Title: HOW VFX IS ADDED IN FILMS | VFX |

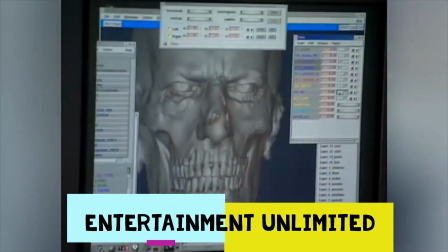4:10 The modelling team then built a model to achieve the desired look for the decomposed skin.
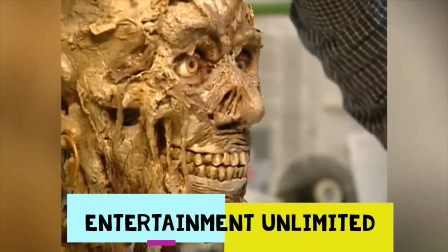4:15 View painters then scanned a sample of the skin created by the modelling team and used it to apply the decaying flesh look on the digital skull.
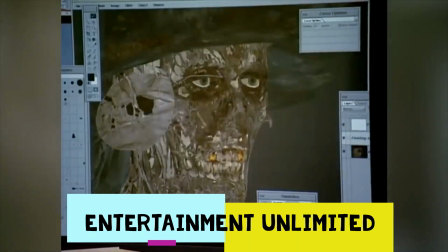4:23 Each pirate also had to have a distinct level of decomposition and their own specific texture.
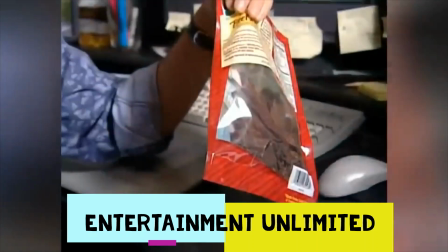4:29 For example, for the pirate Pintel, they took digital photos of Turkey Jerky and used that to add texture to his skull.
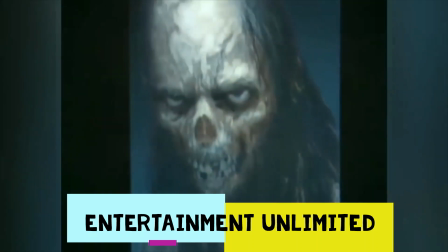4:37 Not only did the skeletons have to resemble the actors, but they also had to move like them.
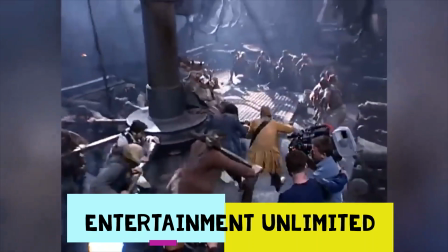4:42 This was done by shooting a live-action plate of every skeleton scene,
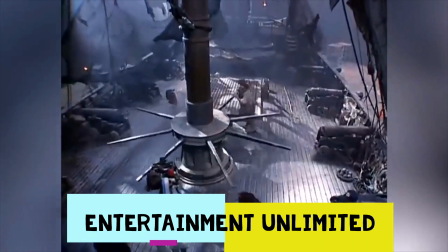4:46 then shooting a clean plate and then using the live-action plates to reference each actor's movements.
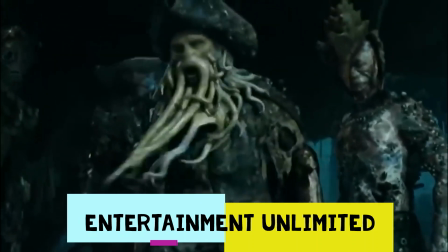4:52 This level of attention to detail was continued in Dead Man's Chest and At the World's End,
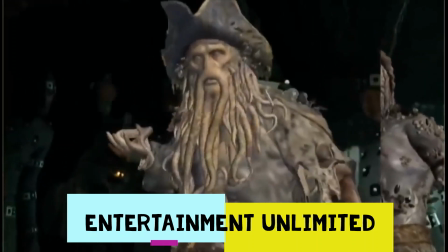4:58 and not only with Davy Jones, but also with the Flying Dutchman crew.
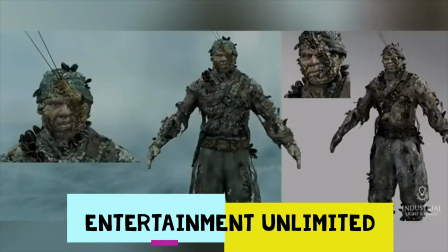5:02 Each crew member had to have his own distinctive look, and even though they had no real dialogue and only really appeared in action scenes,
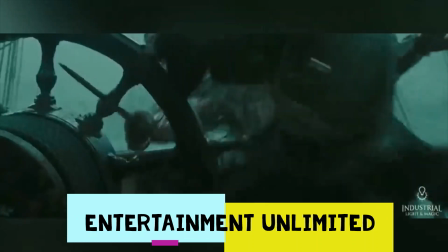5:10 the VFX team still included a history for each character's look development.
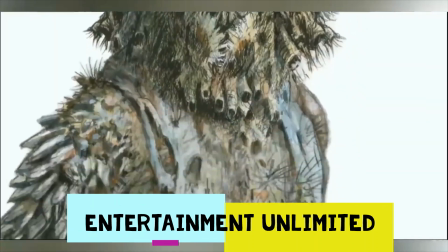5:14 Starting on the basis that the crew lived at the bottom of the sea and had mutated, they began designing the crew members to be covered in mollusks and shells.
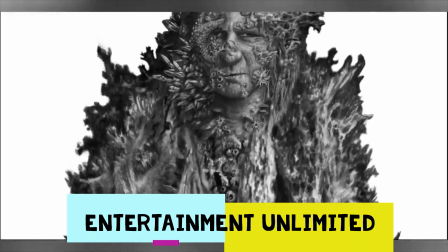5:22 But they soon realized that in order for them to be realistic, they had to at least resemble the actors playing them.
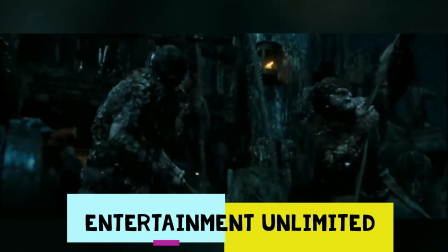5:28 So they picked different sea creatures to match each actor's physical attributes and personality.
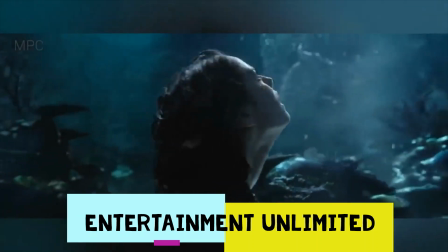5:35 The attention to detail applied to every aspect, the drive to improve and strive for perfection,
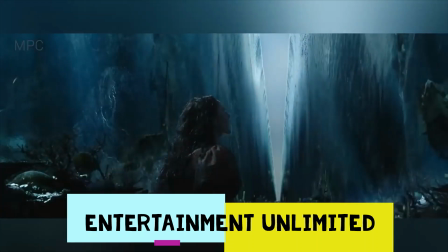5:41 and the unwillingness to settle for anything less is what made the visual effects and the Pirates
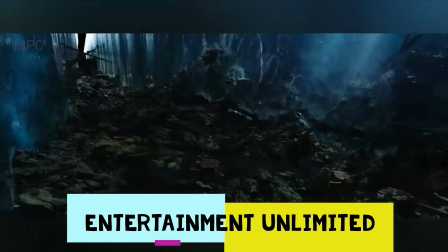5:47 of the Caribbean films themselves so good they built a franchise that could have had more than 5 films,
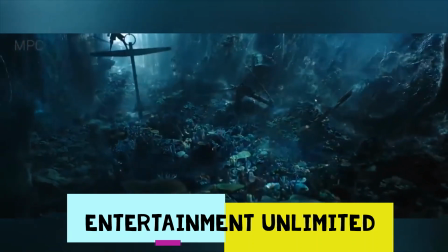5:52 but unfortunately won't because...
I'm dead. That's me.
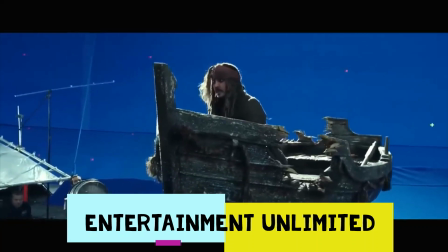5:57 I won't be in 6.